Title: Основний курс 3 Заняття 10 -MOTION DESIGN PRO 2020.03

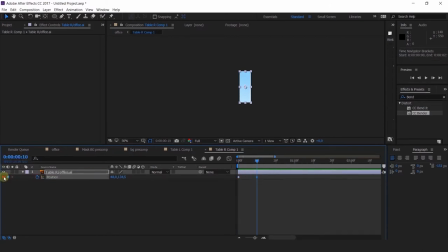(29:31)
Так, что у нас сейчас не очень классно? У нас нет классного такого, я прошу прощения за тавтологию, отскока.
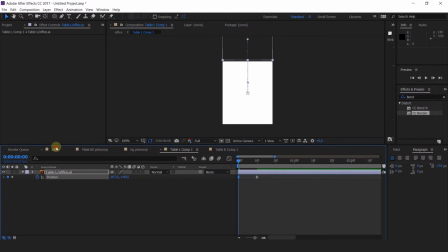(29:40)
Поэтому давайте сделаем нулевой объект вот здесь в углу.
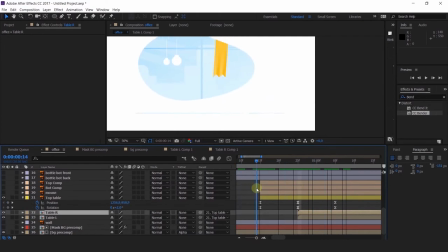(29:47)
Куда-нибудь его сюда поближе.
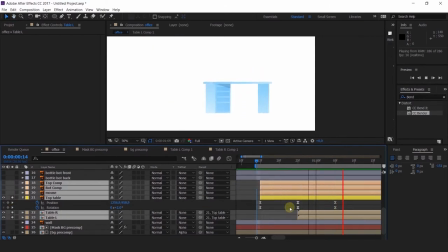(29:51)
Положим и привяжем весь наш стол к этому нулю.
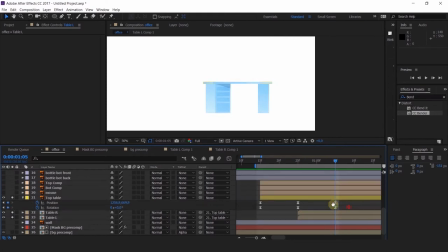(29:57)
И тогда мы сможем с вами заанимировать дополнительно rotation с этой стороны.
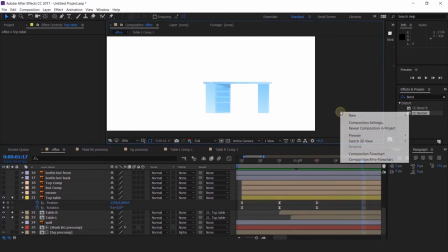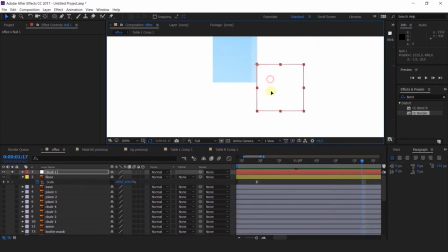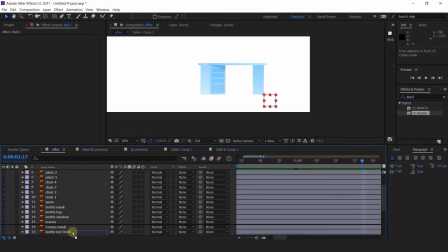Так, нам нужен снова отскок, но поворот уже в другую сторону.
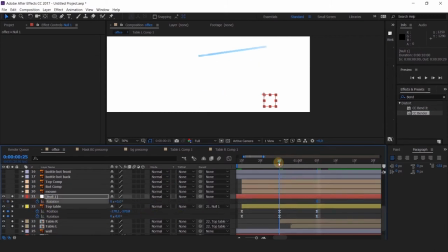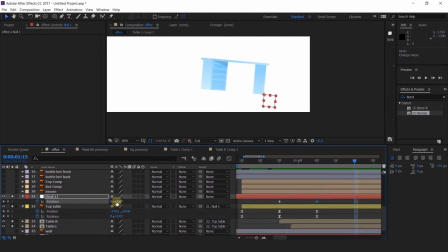(30:52)
И все у нас уходит в ноль. Давайте посмотрим. Так.
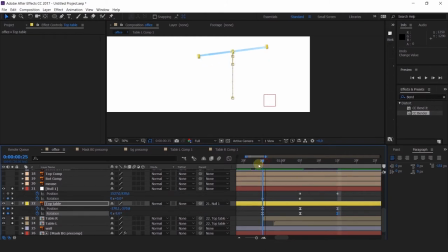Мне нужен наш пол, чтобы видеть, где у нас вообще идет. И когда идет отскок, да, чтобы его настроить.
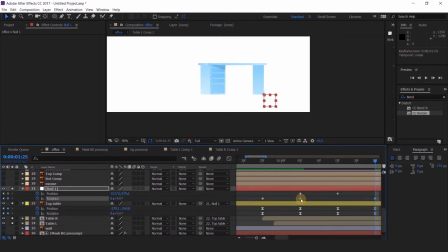Так, ну здесь линейная интерполяция.
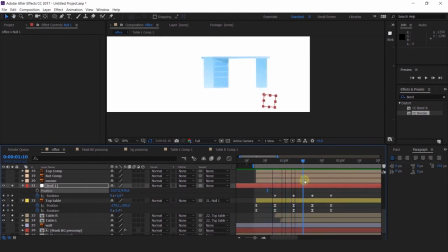Так. Уже лучше, но есть ощущение, что стол как-то вот, да, у нас плавает. Не очень красиво это все выглядит.
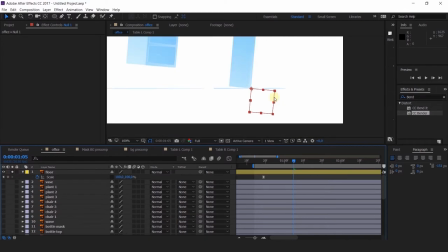(32:01)
Давайте подрихтуем тайминг. Во-первых, зависание, да, красивое мультяшное.
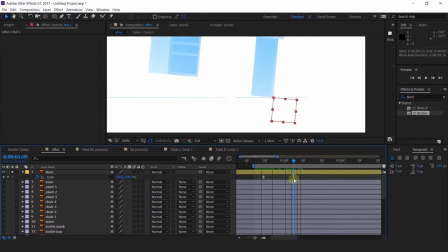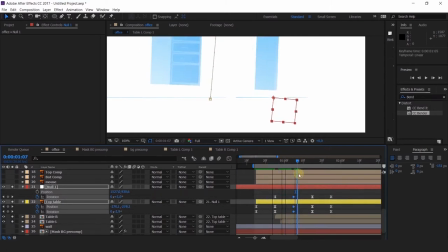(32:18)
Во-вторых, давайте не так...
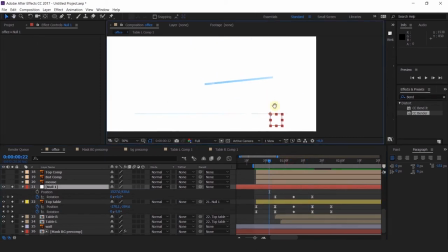(32:30)
Не так сильно это дело наклонять, да, допустим, 3, совсем капельку,
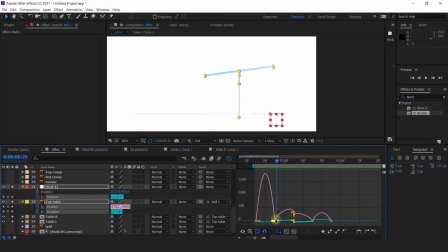(32:43)
и не так высоко делать отскок.
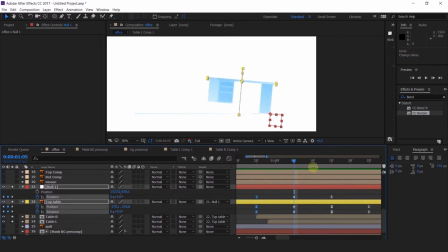(32:56)
Плюс на такое коротенькое, манюсенькое движение мы даем столько же времени, сколько и на огромное выпрыгивание, да, первое самое.
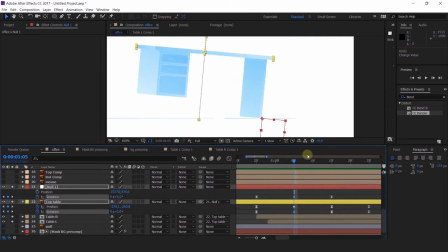(33:05)
Это неправильно. Давайте все это дело подрежем.